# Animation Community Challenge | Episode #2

Hello everybody and welcome to the channel. For those of you who don't know me, my name is Rodgers-Blake and I'm a professional animator. And what we're going to be talking about today is we're actually going to have this second animation community challenge, which just so happens to be the first one of 2022. So for those of you who don't know, the animation community challenge is something that, well, it's a little competition that I throw out on Twitter where I challenge the animation community to animate something that I posted up, and that could be a clip of anything from a sword attack to a parkour move or anything of that nature. So without further ado, let's jump into the second animation community challenge of the Advanced Animation Academy.
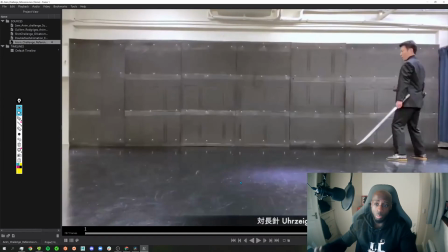(0:40)
Hey everybody, how's it going? So let's start off this month's animation challenge by actually watching the reference that I submitted to everybody, or posted I should say.
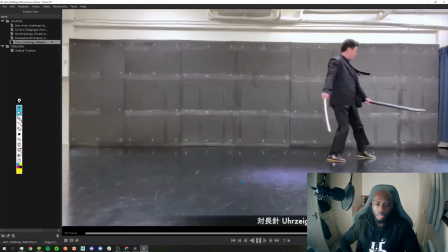(0:53)
It's nice, it's got a lot of energy in it, it's cool, it's just a cool thing to animate.
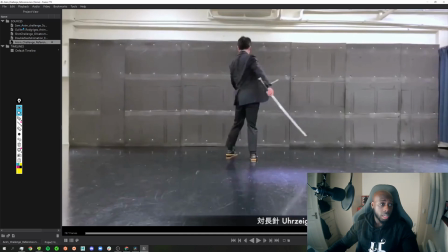(0:58)
So let's see how our contestants did. Let's start off with Guillem Rodríguez, because why not?
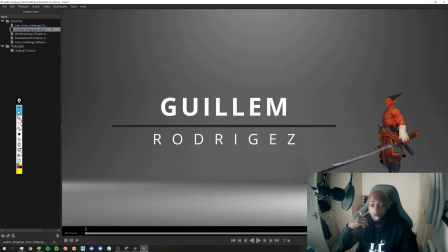(1:07)
Okay, Guillem, let's have a look at your animation. Let's see what you got. Actually, let me get myself off screen, or at the very least make myself slightly smaller. Whoopsie.
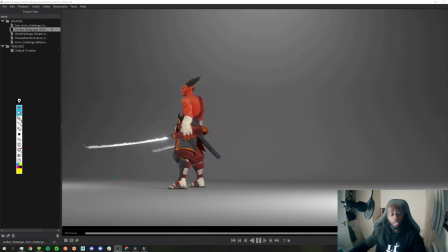(1:23)
There. Okay, so now we've seen your animation a few times. There's a few things that stand out to me immediately, and right off the bat, the very first thing that stands out to me is that you need to adjust your timing, because right now the timing feels very linear through the entire animation.
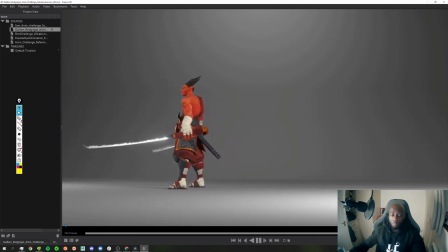(1:41)
And yeah, let me see this again. Okay, so the very first thing is I'll adjust the timing. And the way that you can adjust the timing on this animation is, firstly, compare it to the reference. Make sure that your settings in Maya are the same as your reference footage.
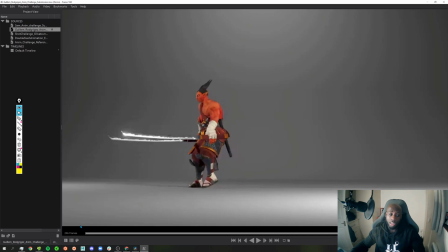(2:00)
So if your reference footage is at 30 frames a second, make sure that your Maya scene is at 30 frames a second, so you're best able to match it pose for pose. The next thing that you want to be able to do as well is that animation doesn't often transfer. If you basically copy an animation in real life and try to transfer it into 3D, it often doesn't look good.
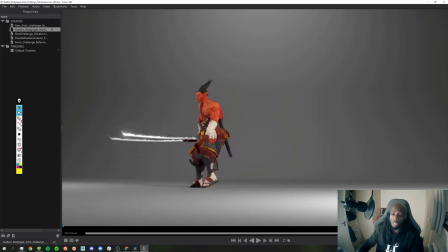(2:17)
So my advice to you would be to open up the time editor within inside of Maya, time or tracks editor, it doesn't matter because they both do the same thing, and adjust the timing so that you can exaggerate timing and get a better feeling animation, because right now the timing is very consistent and you're not feeling the weight or the force behind any of the attacks.
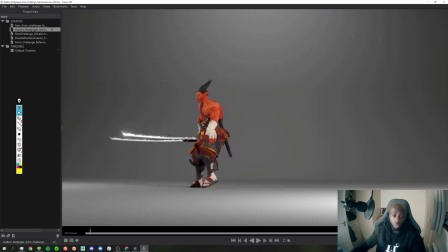(2:34)
Also, the posing doesn't help that as well, but I'm going to get into that in a moment. So let's play your animation through again. You can see what I mean about the timing feels very linear,
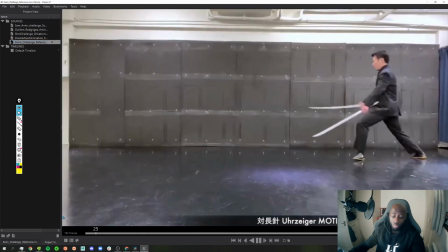(2:44)
but then when we compare that to the reference footage that you have here, the timing isn't linear.
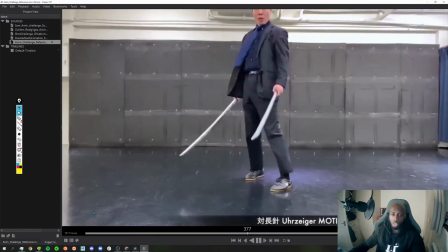(2:50)
You see here, you got a nice hold in the middle of the animation. So the slash, quick, slow, quick.
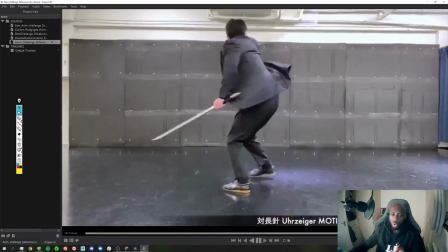(2:56)
That's the timing of the animation, or the rhythm of the animation, I should say.
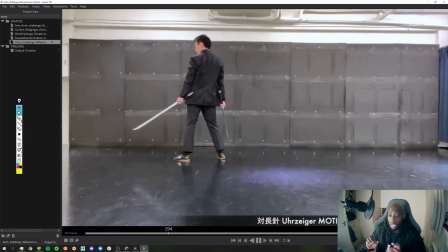(2:59)
And one thing you should pay attention to is when you're looking at reference is look at the rhythm of the animation, and then don't copy it one for one.
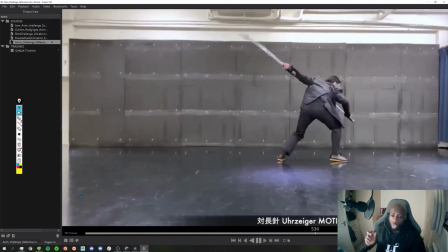(3:07)
Use the reference to extrapolate the information that you need.
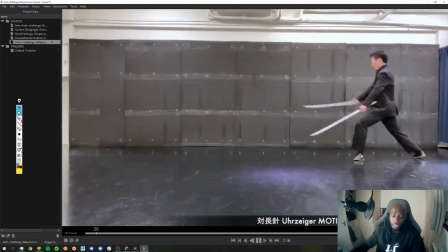(3:10)
So when I'm looking at this reference, the very first thing that I notice is, okay, I notice the rhythm of the animation, or the beat of the animation.
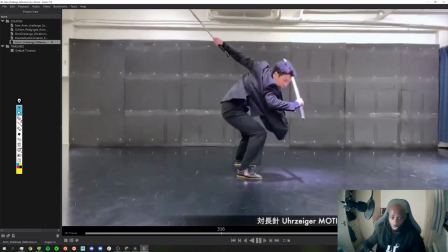(3:17)
So it's fast, slow, fast, fast, slow, fast.
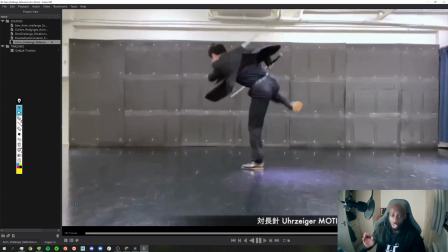(3:21)
And then that tells me that the very beginning of my animation, the very first slash is going to be quick, then there's a nice hold while he's in the air, which gives me a nice time to, you know, really exaggerate the poses and push them there.
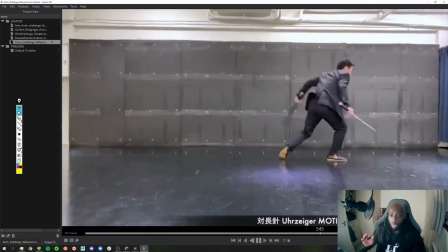(3:32)
And then the slash here is fast as well, and I would then exaggerate it by even following through a little bit more.
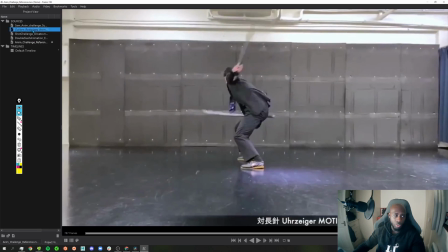(3:39)
But that's personally what I would do with this animation. So when we go back to your animation, Guillem, that's where you can begin to improve this animation.
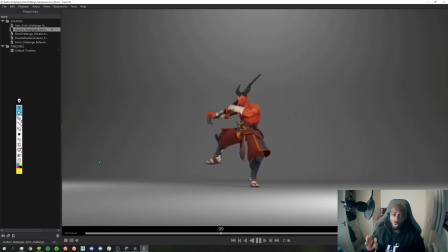(3:47)
Firstly, adjust the timing. So you want to have that fast, slow, fast, because right now you don't get it, because here's what we got with your animation. Fast, then it's just a linear timing after that. Adjust the timing, this animation will feel much better. Secondly, you need to have some more follow through and overlap on your sword swings,
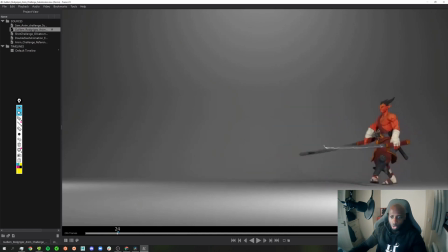(4:05)
because right now the upper body, the torso in particular, or this section here, I'm sure you can see my mouse.
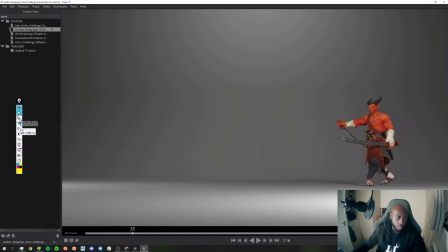(4:11)
Let me just draw over it, get this pencil and just do the thing. This section here, your torso, is quite stiff throughout the entire animation, and there needs to be some more flexibility on it. Based on the way that your animation is behaving, it tells me that your upper body, the chest, the arms and everything is all in FK.
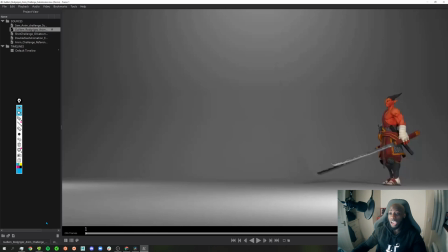(4:30)
And with this animation, I wouldn't necessarily have it in FK. I would actually have it in IK. Maybe, sure, you can block out the poses in FK, then switch them to IK, but I would start this animation with my limbs in IK and my torso staying in FK.
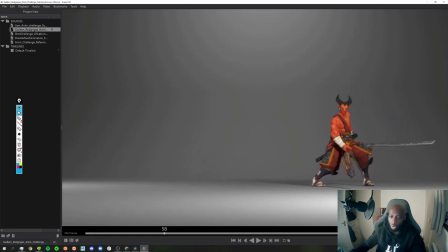(4:44)
So what ends up happening here is that right now you can see this pose here, this first slash, is not very appealing. And another thing that you can do as well to always make attacks make feel better, and this is a general rule of thumb that you and anybody that's watching this video can follow,
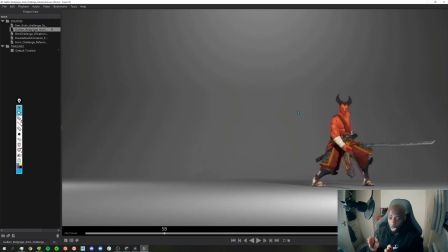(4:58)
is have the attacker facing the opponent that he's actually trying to attack for as long as possible, because just by that little change of having them feel more focused, it makes the attack feel more intentional, more spiteful, and it has a lot more oomph behind it. It really does help.
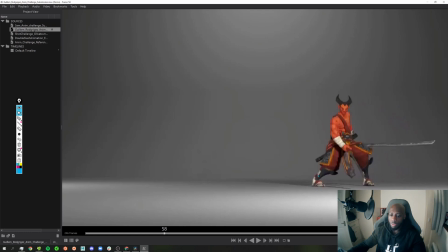(5:16)
Another thing that you want to do as well, try to avoid having the basically broken ankles as well. You can amend that by basically using the foot roll, because most of these rigs come with foot roll. So then you want to have something like this. Where are you? Something like that. Then the heel coming up, then going into the shin, and then like that.
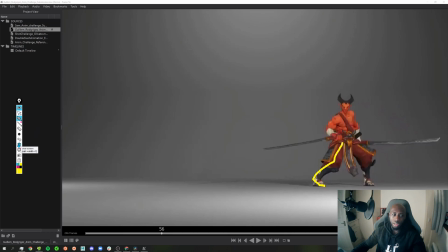(5:35)
Because what happens, it creates a more appealing pose, and you don't want to break the body unless you're going to do it over a single frame, because that's something you do for an animated effect. Anyways, I'm kind of getting into really small details, but at this stage of the animation, this is what I would consider a rough first pass.
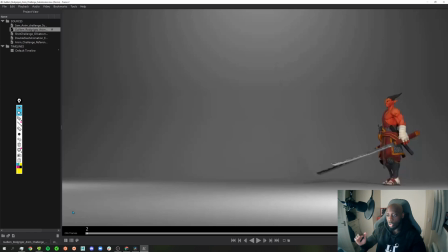(5:51)
So instead of giving you all nitty gritty details of what I'll do to improve this animation, I'm going to give you broad strokes that you can then take and then apply your own creative touch to it. So as I said, first thing, adjust the timing. Make sure that's not so linear. The next thing, you want to adjust the poses. Go through, identify your key poses.
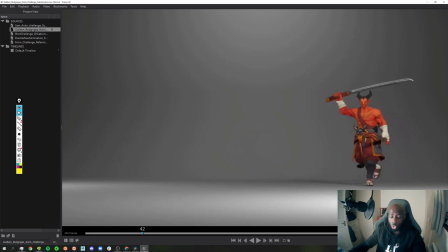(6:11)
So like here is a key pose, here should be a key pose because it's going to be the anticipation for the slash. Here should be another key pose because it's the first slash. Then here so this pose here coming round should be another key pose, and then here should be another key pose.
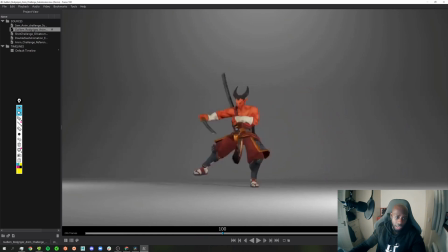(6:30)
Then landing here coming through should be another key pose. Yeah, you just need to clean up your poses. I've also noticed that you've got the sword clipping through the body here as well, so you want to focus on that and make sure that those things aren't happening, because we feel it and we will notice it.
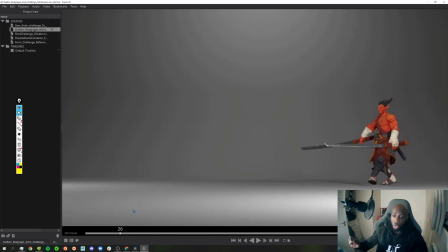(6:46)
Also as well, I would look at the animation principle follow through and overlap, because one of the key areas that's prevalent in this animation is here. You can see that the swords are not following through and swinging round the way that they should, because if you look at the arms from here onwards,
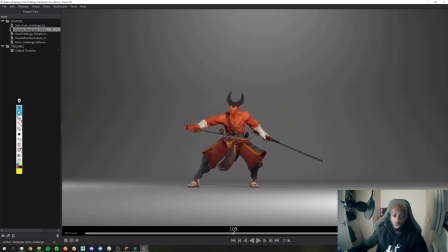(7:01)
they're moving at the same time as if they're locked in a on rails to each other where there's completely parallel. That's not how the body would behave in real life. So I would work on that, adjust that, and trust me, you have a much better animation.
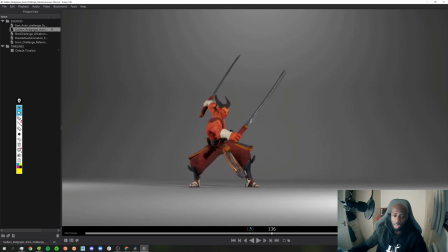(7:16)
Focus on making this character feel more organic by having some follow through and overlap on the body. It's particularly the upper body, because right now the torso feels very stiff. I would basically go back at the reference, take a look at it, and basically study it almost frame for frame.
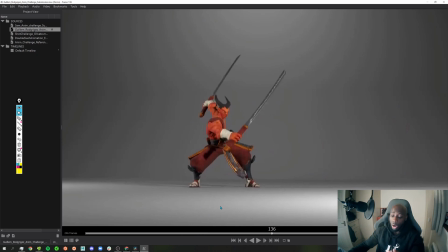(7:30)
Don't copy it frame for frame, because what you're then doing is rotoscoping. But what I'm asking you to do is use the reference to extrapolate the information that you need, so that you can then impart that in your own animation, and then you can exaggerate things and add your own creative spin on it,
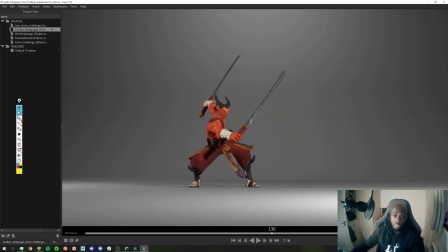(7:45)
and then truly make it your own. This character here, from an aesthetic standpoint, has everything that you need to make this animation really sell. So take advantage of that, and take advantage of the reference, because it's a really good one, and apply the animation principles, and you will have a much better animation.
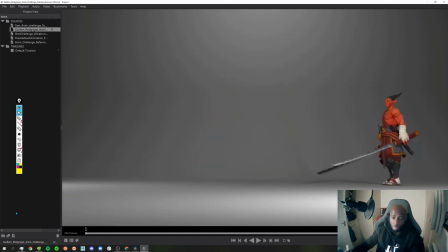(8:01)
So to wrap things up, because I've rambled on for quite a long time, what I'm telling you to do in bullet points basically is adjust the timing first and foremost. That's the very first thing that you want to do. Go fast, slow, fast, and use the reference to basically give you an indication of what the timing is for that. And you can exaggerate the timing, there's nothing wrong with that.